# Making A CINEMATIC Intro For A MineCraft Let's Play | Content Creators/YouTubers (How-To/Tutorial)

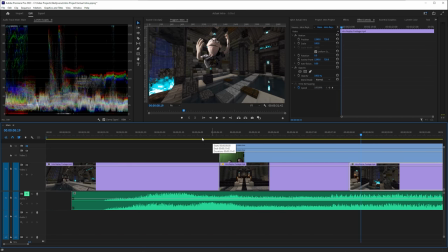[28:32]
We can AB this option one blah, blah, blah, two, blah, blah.
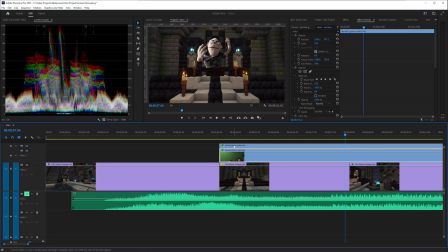[28:41]
Hmm. Yeah, I definitely like this one better. It's got a bit of like that hair flip. So we're going to get rid of that one.
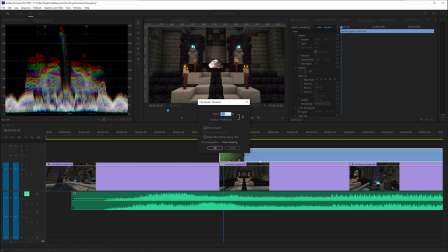[28:47]
And then the other thing I think I'm going to do actually going to speed this up. Let's try 125% for now. That'll get them into the summing a little faster. Yeah, that's pretty good.
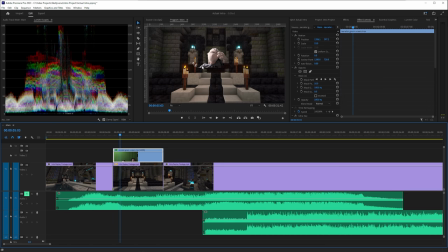[28:58]
Okay. And then we actually want to stop there. Now we just need to fix him up a little bit more and tweak where he is. So I'm going to do that off camera because that's a very fiddly process here. I'm going to go through here and mess with this mask a little bit and maybe create some keyframes so that it changes and moves as we need it to.
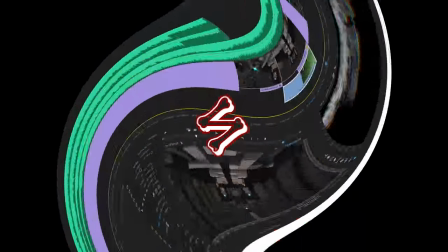[29:17]
Looking pretty good though. Looking pretty good. All right. Give me a minute. Okay, a long time later, and I have something that I think works.
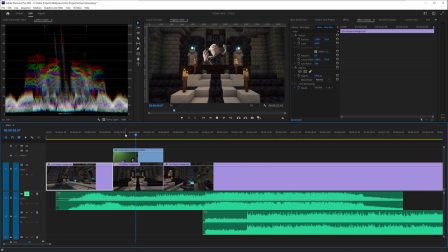[29:26]
So if we just play this. Ah, there he is. He pops out of there. One change. Instead of keyframing the mask, actually keyframed position because the mask's kind of static on the bottom and really with the camera moving the way that it does,
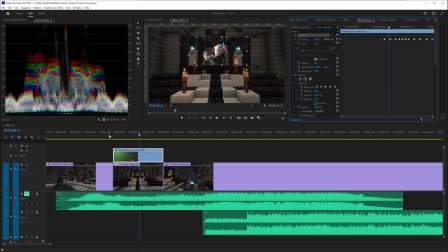[29:41]
we should really be modifying his position and not how much of him is cropped out, if that makes sense. We have all the keyframes for our position. So he slides ever so gently along with the camera also decrease the size a little bit because his arm was kind of sticking out over here. And when he first pops out, it looks a little bit weird. Still a little bit weird, but I don't think it's as noticeable.
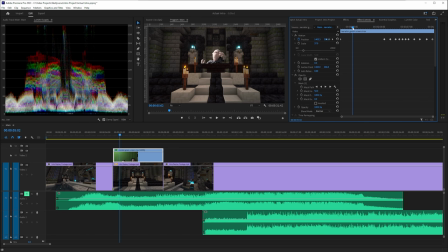[30:00]
The hand was kind of over here before. So it's like, what's it coming out from behind of nothing. So now it's actually coming out from behind the altar. Yeah, I'm OK with that. OK, now we need to do a little bit of a lining up of the sounds here.
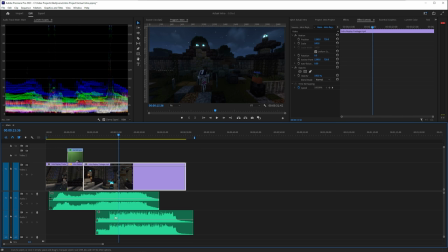[30:13]
So we'll turn this back on. kind of want the big impact of the music to happen when I dig out of the ground. So we'll put that about there and then this can go about here and then we may need a crossfade, but let's see what we have so far.
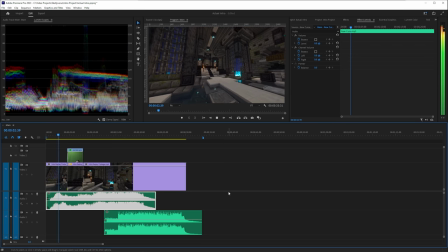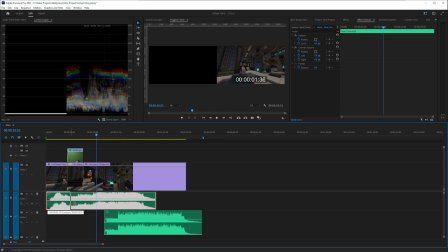[30:37]
Oh, that's way off. Okay, we need to cut out a lot of this intro.
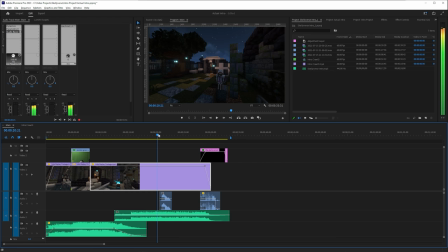[30:43]
Okay, we've grabbed some assets from our old intro comp, notably this sound when I climb out of the grave here. I want to get this somewhat finished for the video so you can see the process, but that does not mean this will be the final product. I may go back and tweak things before I actually put this into production. So be that as may, that's living there right now.
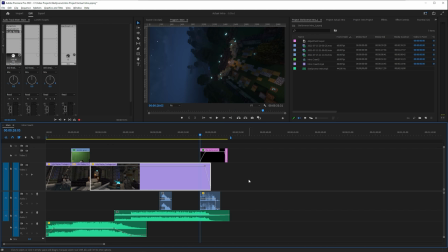[31:01]
And then at the very end, we have a laugh and we have our logo come up. And then we want that to fade out and that's going to fade out into the episode to us doing stuff. So let's fade that a little more gradually. There we go. Nice.
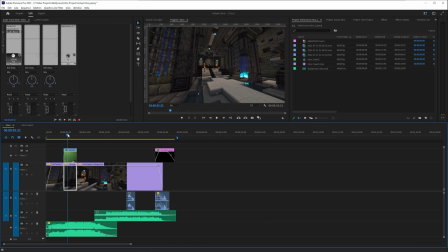[31:19]
Okay, that is actually pretty good. I'm pretty happy with that. It's got all the pieces I want. I may throw in maybe some effects here, like some magic going doodle, but that may come later and probably won't have that done in time for posting this video because I want to get this out there so y'all can see it.
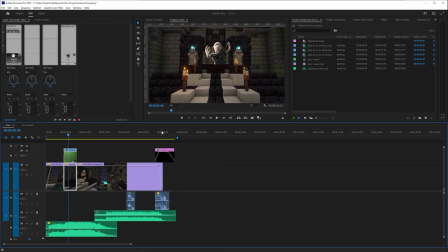[31:33]
And really, this is just looking at the process and all the various pieces that go into creating something like this to maybe give you some ideas, inspire you to create something similar of your own. So that's what this has been. I hope you have enjoyed. And I guess really the final thing to do is just to export this out and see how it looks.
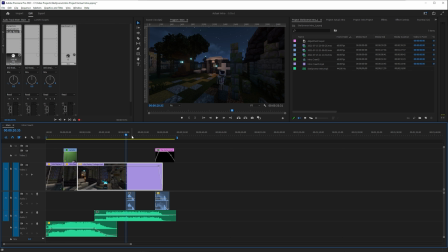[31:52]
So go ahead, check out some of the videos on the channel. You'll see this popping into an episode sometime soon, maybe even next week. And I hope you stick around. We have a lot of fun like this here on the channel doing crazy wacky things, both in video and music production and also just in Let's Play Gaming and the Skellyverse.
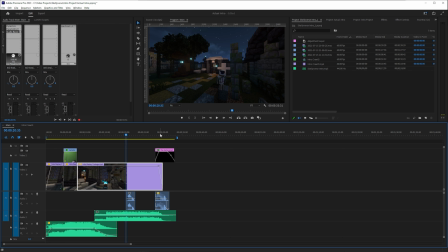[32:07]
So if this piqued your interest, check it out. There's tons of videos out there for you to watch. And hopefully someday you will see this on here in its final form if you stick around. But for now, let us view the final result.
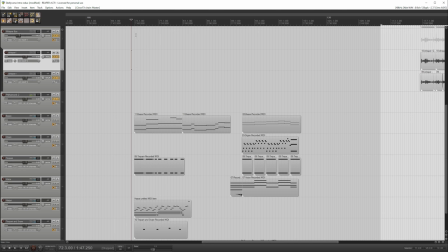[32:22]
Okay, running completely out of time here, but I just wanted to pop back in and say yes, I did in fact just go back and kind of redo everything.
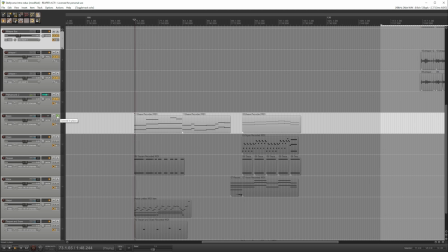[32:29]
So I even composed a new intro for this using some basses. And doing some stuff there.
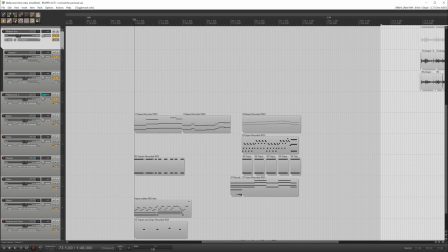[32:37]
Some timpani. And we threw in some harpsichord.